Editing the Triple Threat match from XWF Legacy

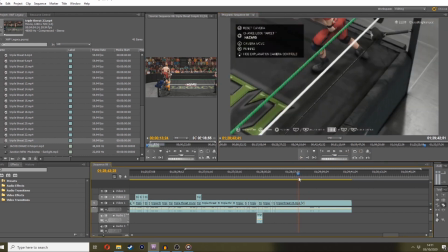4487s
Clock. So what we'll do is we'll cut that and delete the audio.
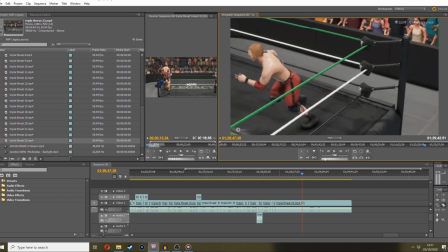4495s
Where was it? It was the right foot down, wasn't it? So right foot down there.
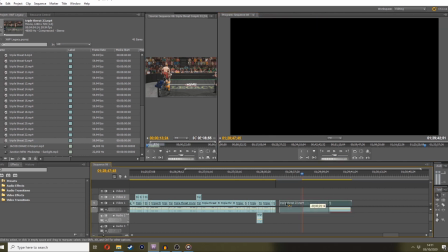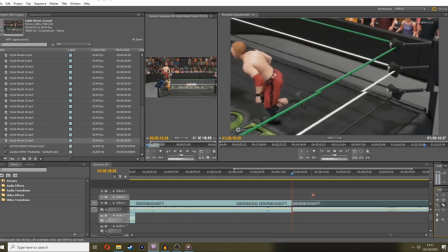4503s
And then we want to cut the audio from this impact.
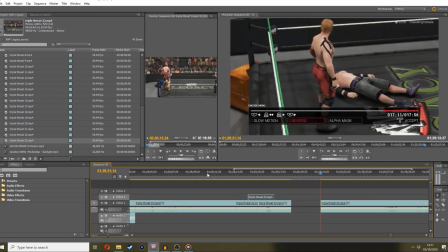4513s
Drop the audio. Drag that over the top. Where was the hazard kick?
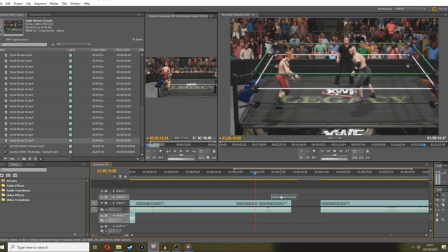4517s
Goes for the Drake break. Pushes him away. hits him with a hazard kick, sort of. Bosh. I mean, that now covers the fact that the animation of Drake there and there is different because the camera angle obstructs it.
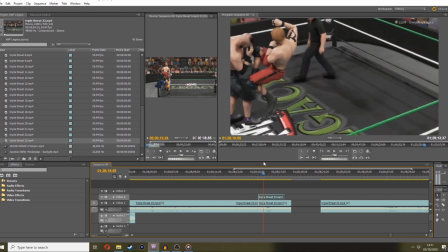4530s
And you're not going to... I mean, he puts his hand up taking the attack. That's fine.
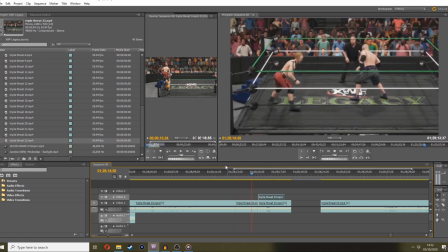4535s
So, lifts him up. Drake break. Pushes him away. Runs in. Boom. Hazard kick.
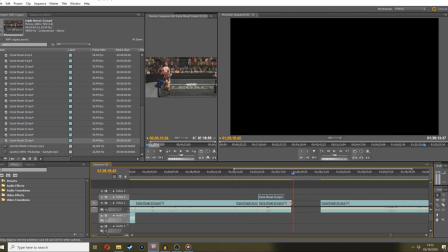4539s
Takes him out. I mean, that's a smooth transition. And then it's just a pinfall.
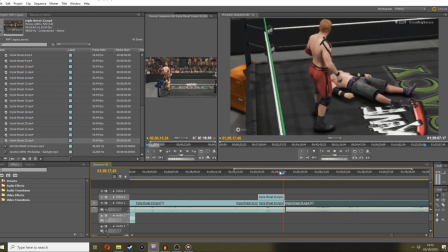4545s
I mean, that's pretty much where Hazard goes over. Which is not the best way to open the show because no one likes Hazard, but...
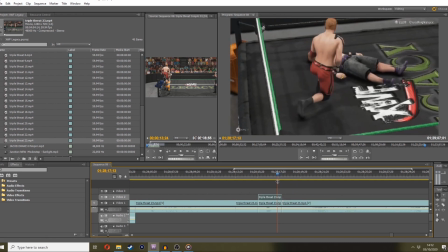4555s
I want that pin to be sort of snappy, so I want him to sort of go straight into the cover. Even better if I can go from sort of here, so that he goes for the sort of scramble cover.
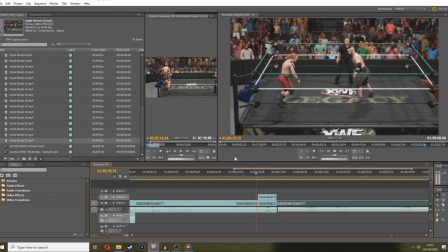4567s
Like that. Let's try that. So he goes, push him away, hazard kick, straight into the cover.
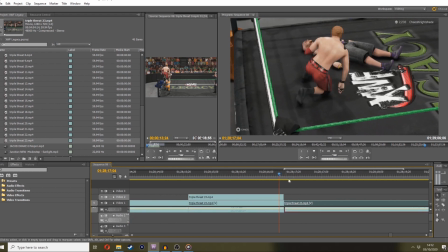4574s
That's nice. Maybe even quicker, you know, maybe even just rip a couple of frames off of that.
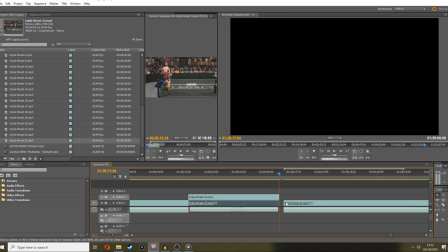4579s
So sort of like there. So it goes, whoosh.
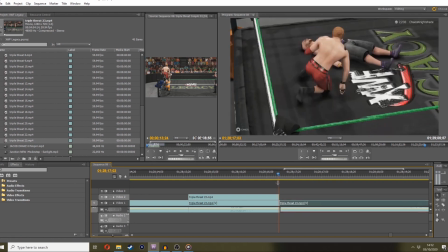4584s
Maybe even cut a few frames off this. So it's more of like a desperation sort of... Yeah, there you go, that's better.
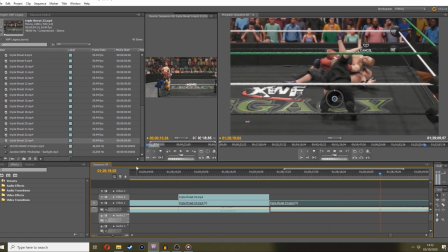4590s
So it's like, bang, push him away, bop, hazard kick, straight over for the cover, pull the leg up, one, two, three, and Hazard wins.
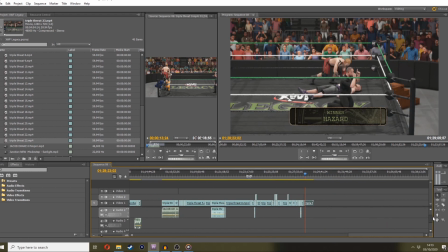4599s
At which point, obviously, we're going to go grab Hazard's music. No, Hazard didn't have music, because he jump-started, as always.
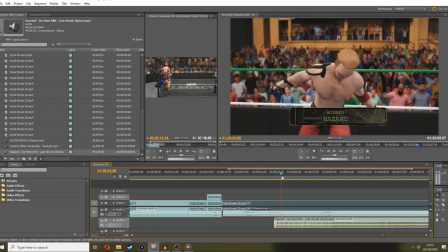4607s
Right, so we'll get his music in there. It's going to be loud. Turn the volume down on that.
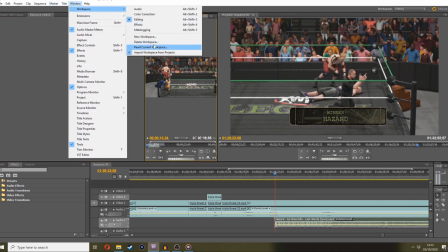4616s
Let me just set my window straight. Oh.
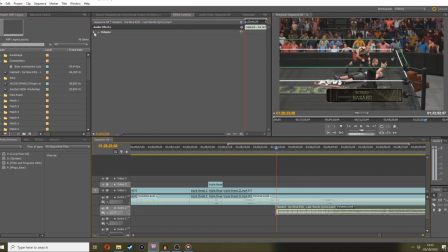4625s
Okay, grab the effect controller of that. Bring the volume down so it's more in line with the crowd audio.
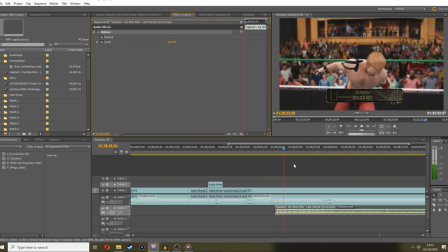4631s
Maybe sort of like 10 decibels. This song's always really loud, man. Pop that in there. Maybe like 14. Okay, that's too quiet. Let's go 12.
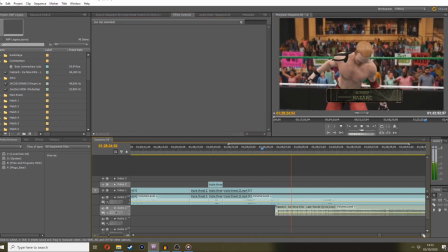4651s
That's alright, that works.
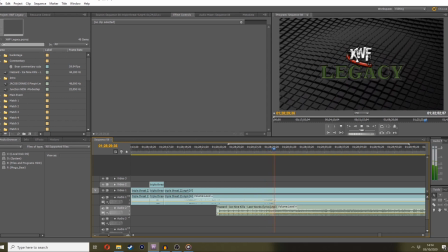4655s
Bring up the old legacy screen.
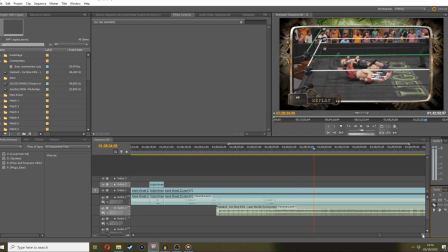4660s
The problem with that replay, obviously, is that didn't happen like that, because I've spliced two bits of footage together, so, I mean, if I want to keep the replay in, I could just sort of cut it there.
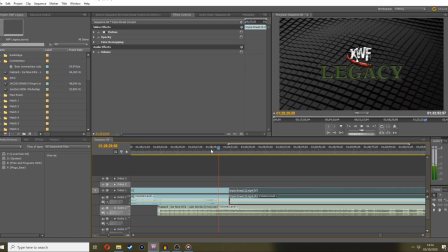4676s
Like that. Close that. Delete that one. So it can go legacy, you know, legacy, bang, hazard kick, there it is, there's the finish.
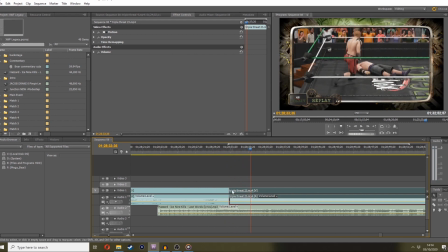4682s
But again, this isn't true because I've cut that. So we'll cut the replay out completely.
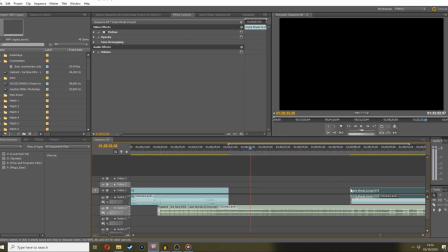4687s
We'll cut the replay out completely and we'll go straight to Hazard celebrating his victory at the Legacy pre-show, much to the dismay of many people.
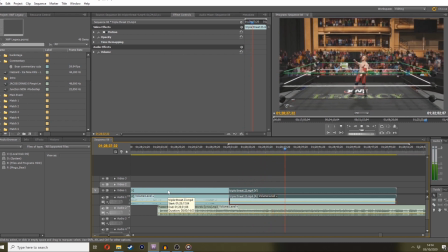4697s
So he does his little celebration. Hazard picks up the victory.
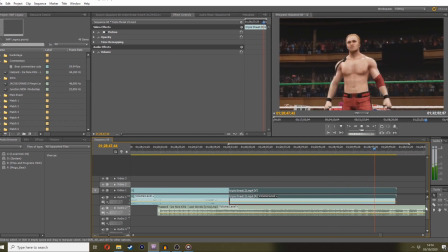4707s
Let him finish his little animation. Cut it there.
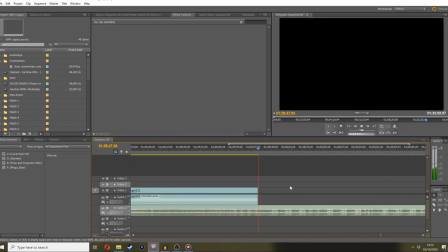4713s
And then what I tend to do is just leave a little tail of the song playing still so that I can put some bare footage over here and sort of get ready for the next match. So I'll cut that. I can extend that if need be. So what we're going to do now is this is our triple threat sort of together in a lot of edited parts, as you can see.
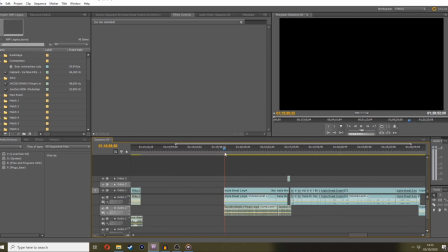4734s
And then what I'm going to do is just watch it back.